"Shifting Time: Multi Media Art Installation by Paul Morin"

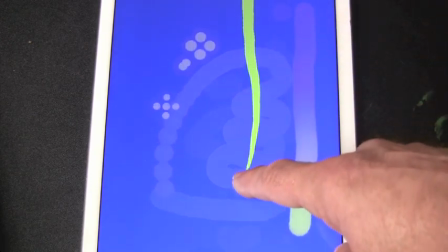The sound loops that you make while you're doing this will echo and be referenced back through the system over the next weeks,
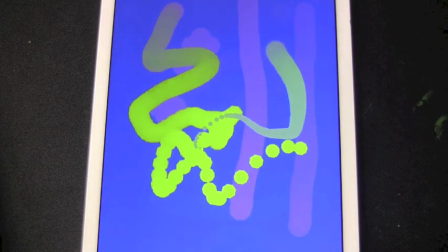so that the music that you interact with while you're doing it is fed
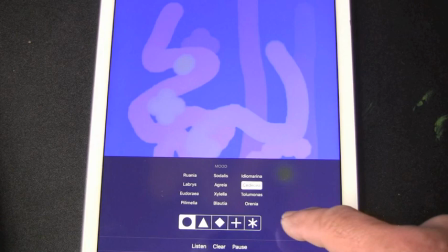into a larger feedback loop that continues the ambient
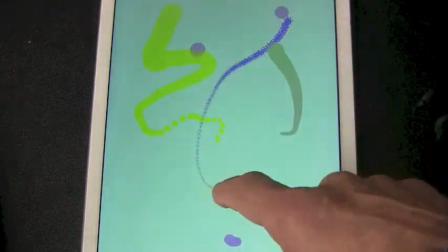sound throughout the space. Now, they normally have it turned down quite low because of, I guess, the distraction.
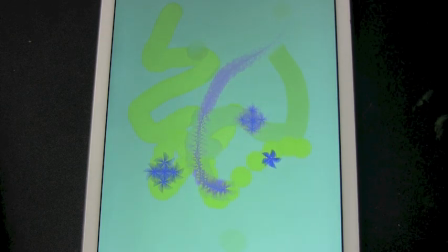Personally, if the threshold is up louder,
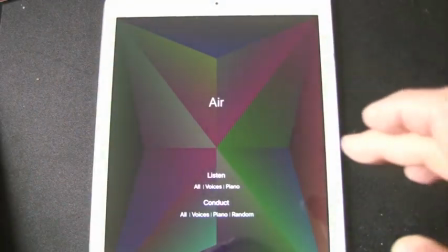what you end up is it drowns out some of the white noise of all the computers and the whirring of the plant wall, etc., and it instead creates this space.
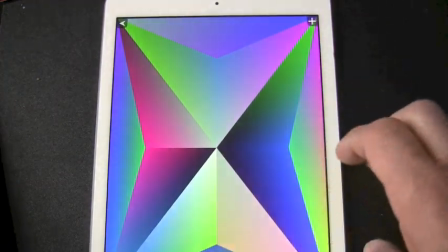I can understand why the receptionist might get sort of over bombarded with it.
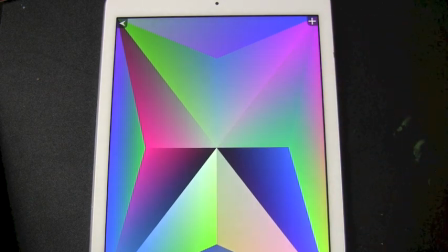You're hearing the soundtrack now,
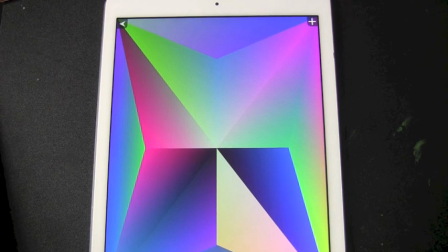so what you're hearing in the background is various recordings I made of the generative music software that's built into the installation.
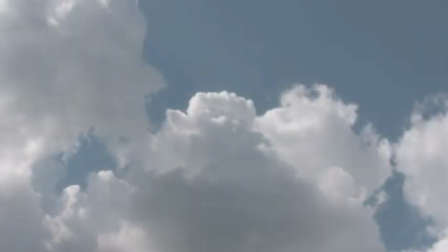Now, for the time-lapse clouds, I'm speeding up
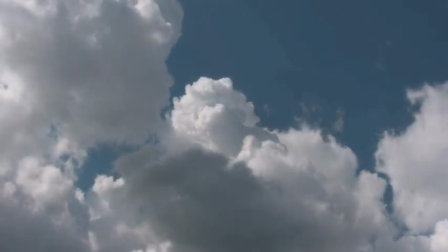sometimes as many as 2,000 times to really get the fluid nature of this.
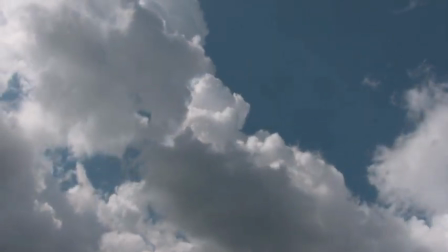So I'm working with water and the fact that water has driven mills,
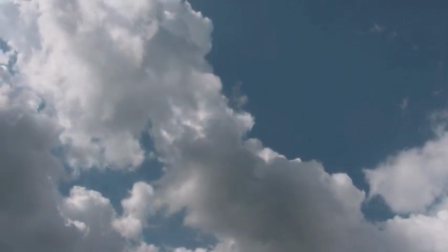the Industrial Revolution, since way back when, through steam, etc.
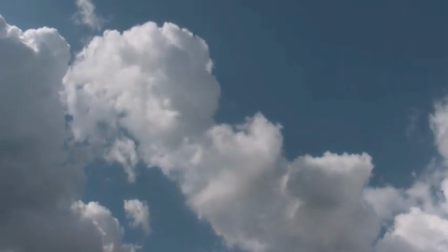So I'm here looking at the fluid motion of water and the air currents, the clouds, and I spent a few months.
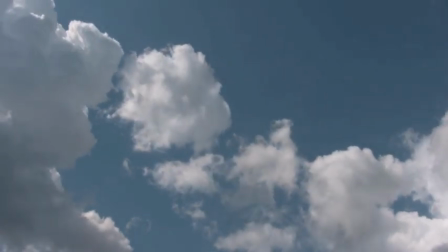We had a great summer of lots of cloud growth and development.
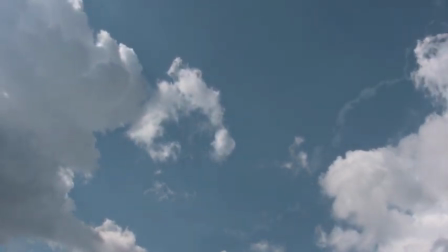I spent a few months that summer either aiming into the water or aiming into the sky to capture these recordings.
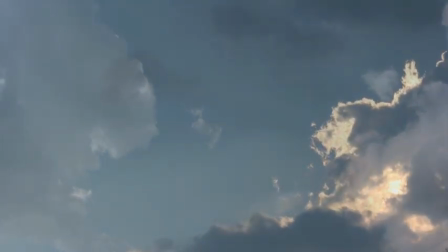So in the end, I think it's an hour and 15-minute loop of these time-lapse clouds.
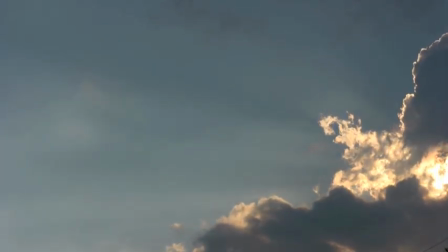I probably shot about 40 hours to draw from for that hour and 15 minutes.
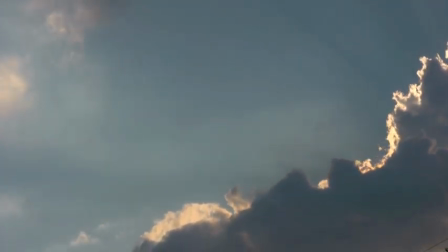And then the water loop below it is again a different length so that they wouldn't run in sync.
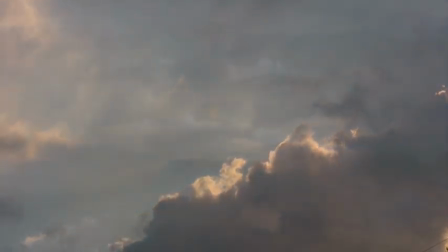Now, as I say, the clouds have been sped up to 2,000 times. For the water, I slow it down.
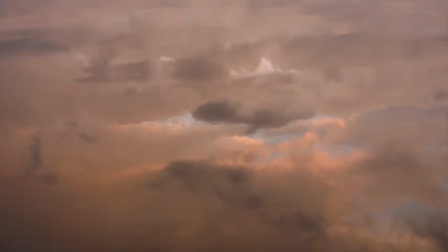I slow it down to perhaps 10% of its original speed. I find that it allows almost a suspension of disbelief that you're looking at a reflection, and you begin to see
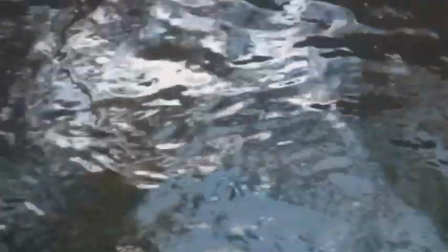form and shape within the abstractions. I have spent a lot of time looking at reflections,
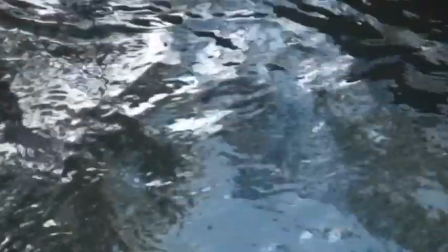and almost immediately one is shifted into an alpha state where you're really, really relaxed.
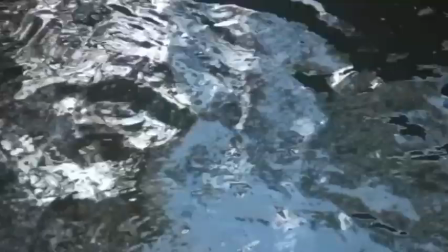It's my belief that poets and philosophers and writers since the beginning of time, in fact,
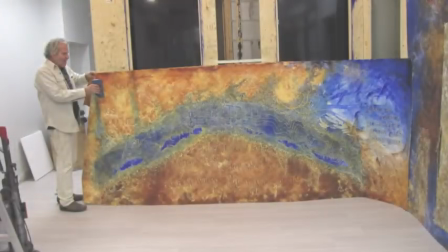have used those kind of stimulus to conceive of new ideas, new thoughts, new ways of looking at things.
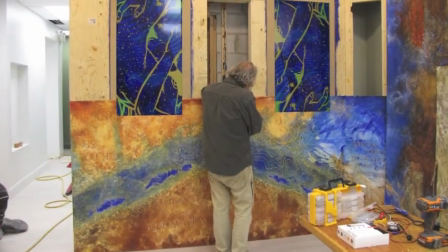And that is really what I wanted to accomplish in this installation.
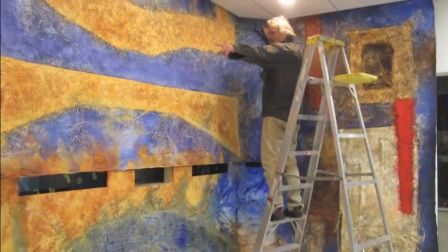So here I am wrapping the music wall and then cutting out the individual areas where I'll be
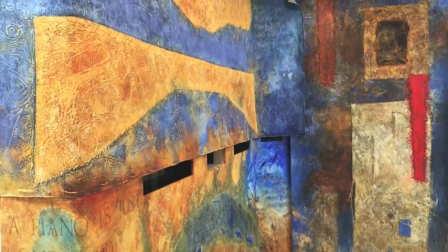inserting either musical instruments or assemblage boxes or the monitors.
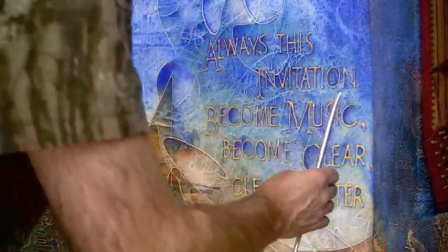Once I had them seamed, I had to sort of spend a little bit of time just making sure,
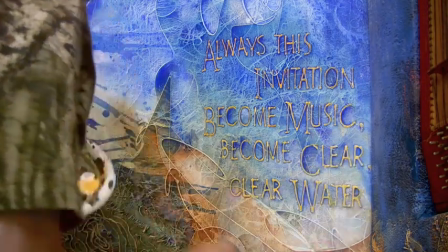because the lighting was different in my gallery, I would make sure the painting worked in the space that it was in.
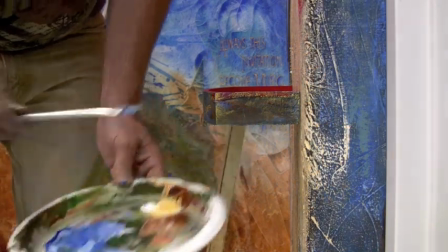So I spent a few days touch up and integrating
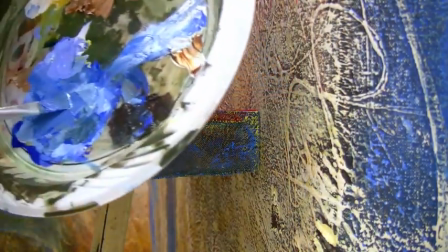the 3 canvases that I had joined together for this corner.
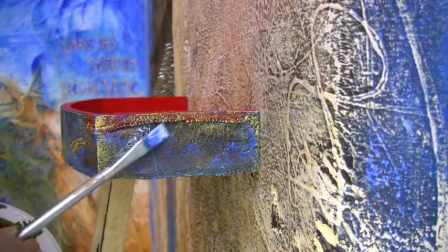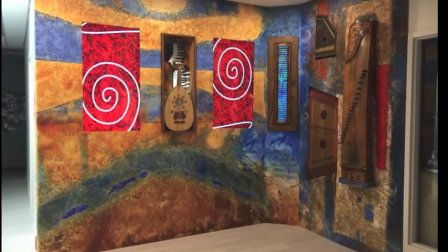So if you take a look at that music wall at any given time, although you might see that spiral, it'll be with different elements behind.
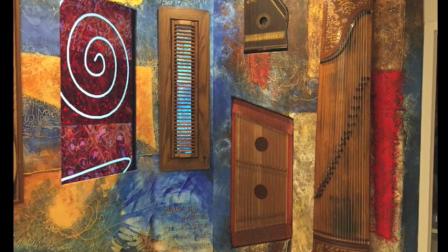There's always about 12 layers of imagery happening on those. In the corner, I placed this muse box.
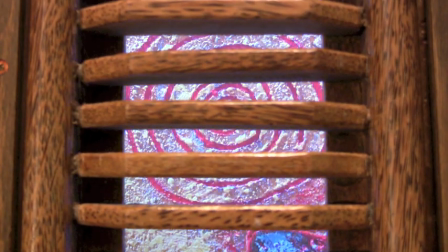When artists or writers or idea thinkers get into a place, they seek muse.
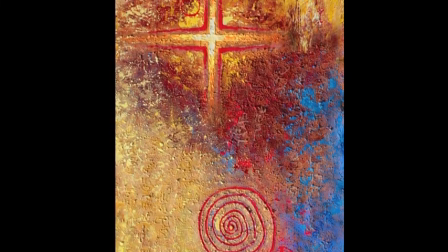And in this box, I have this painting that again is more addressing the abstract idea of ideas,
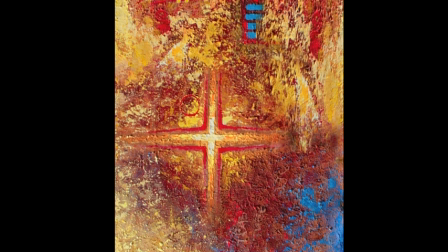or of finding ideas, or finding thought and developing ideas.
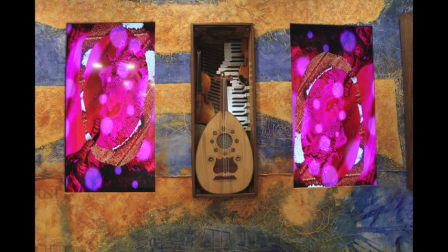Here again, the music wall with a totally different series of images in it.